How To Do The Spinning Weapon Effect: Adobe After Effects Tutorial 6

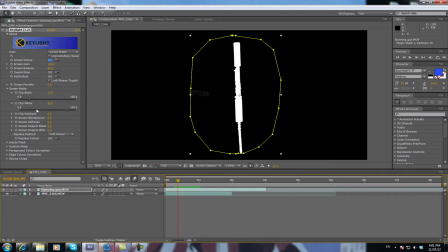So as you see that round, you can see through here there's a little bit of this artifact coming through, so you just clip it a little bit more like so, and now we have, you can see a little bit of white there, so black and the white, so you just
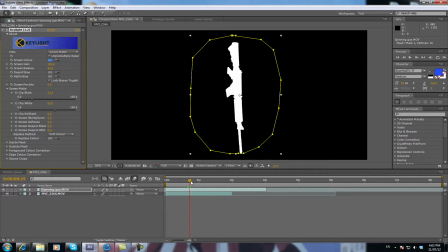clip that through as best you can, and there you have it.
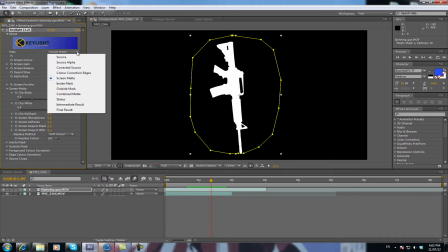If you change it back to final result up the top here and then turn your footage on,
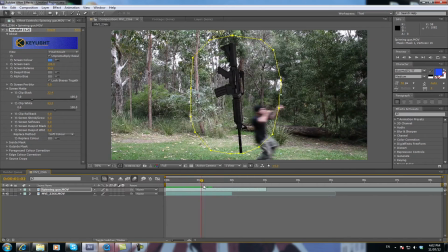you have a perfect rifle spinning by itself. Now the cool thing about this is I'll just grab the rotation tool up top here and just select spinning gun and just rotate that so it's horizontal. Now it's spinning like this.
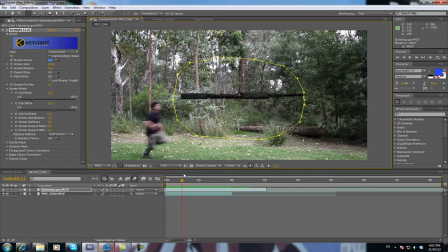Now the cool thing about this is that you've got an object that's spinning one way, and then we're going to animate it to spin another way. So it's actually going up and down spinning, and then we're going to animate it this way. So it'll look like it's actually twisting through the air, which is what makes it look real.
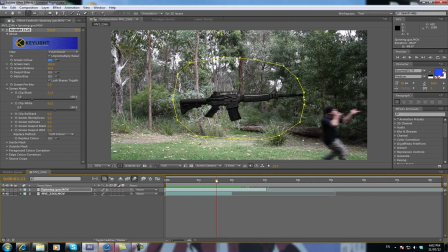If you use an image and just use an actual image of a gun, it would just be rotating from here. It would look really, really fake. So first of all, we're going to get the scale right. So I'll probably drop that back down to maybe, oh sorry, you click on the arrow next to the mask, click transform, and the scale, probably make it about 40%.
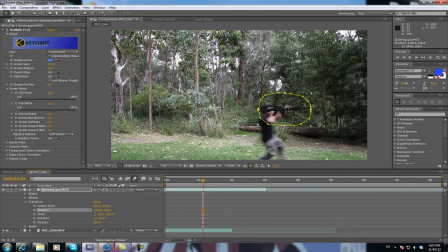It's pretty close. If you actually put that in his arms, it'd be pretty close, maybe a bit bigger, but anyway, that'll do for now. Okay, now you've got him coming in from the start here. You want to basically have this coming in up above him.
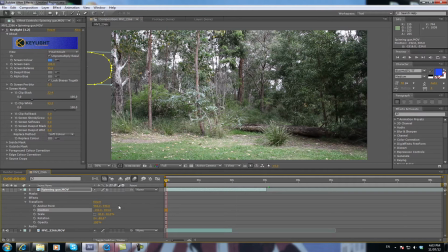Okay, so we start off, we're going to animate the position of it first. Okay, so you click the position stopwatch here. That'll create a starting point of the position there. Then you scroll forward to where he just about catches the gun.
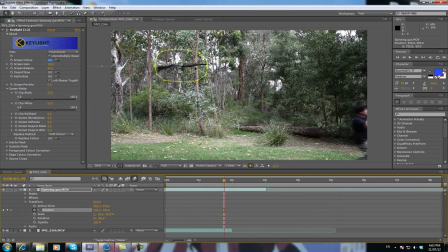So you just drag your footage across. And probably have it just off screen there like that. Okay, now at the moment it's just doing this, but it's twisting through the air. So you go about halfway in the middle, and then just bring it up. Just like that.
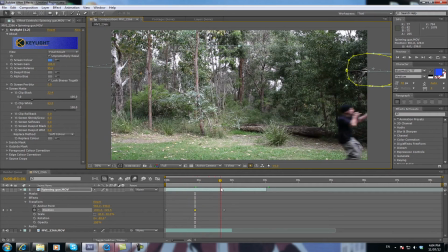What that does, that gives us an up arc and a down arc as it comes towards you. Go back to your start again and click on the rotation. And then scroll to the end and just change the degrees to 360.
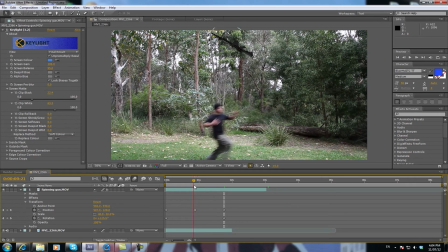Now we've got a gun that's spinning one way and spinning the other. It's a pretty simple effect, really. See, as you can see, it's twisting one way and it's twisting the other, so it's reflecting light at the same time.
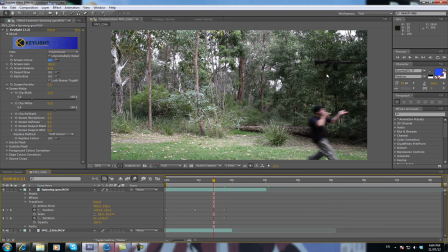Of course, we'd cut it in the last one, I think the gun was about here, but you'd cut it about there and then have the close-up of the actor catching it. See, it's reflecting light there, which is kind of cool. Excuse me.
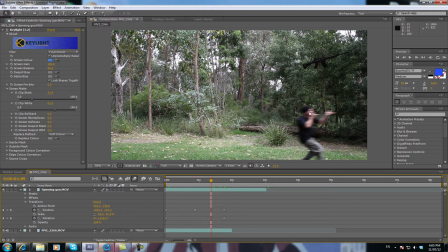Now, that doesn't look real enough, mainly due to the fact that he's blurry and that's perfectly clear, which is a shame because it looks good, but it doesn't look real. So the simplest way to do this for this particular effect is you select your spinning gun.
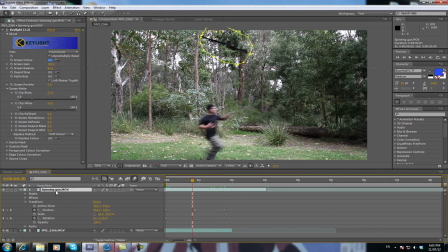I'll just put in shot there so you can see it. Select your spinning gun. Select motion blur tab here. And then select motion blur for the layer. And it'll actually create a blur in the object. If you can't see that, there's a toggle switches button down the bottom.
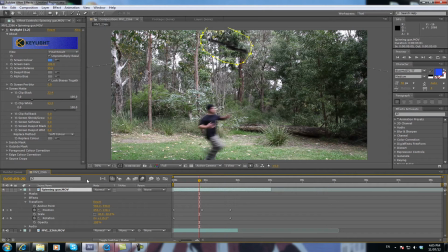You just click on that. You know, if this is what you're normally seeing, click on the toggle switches and you'll get your motion blur tab there. What that does now, if I just click off that, if you watch it, it's a blurry gun flying through the air for him to catch.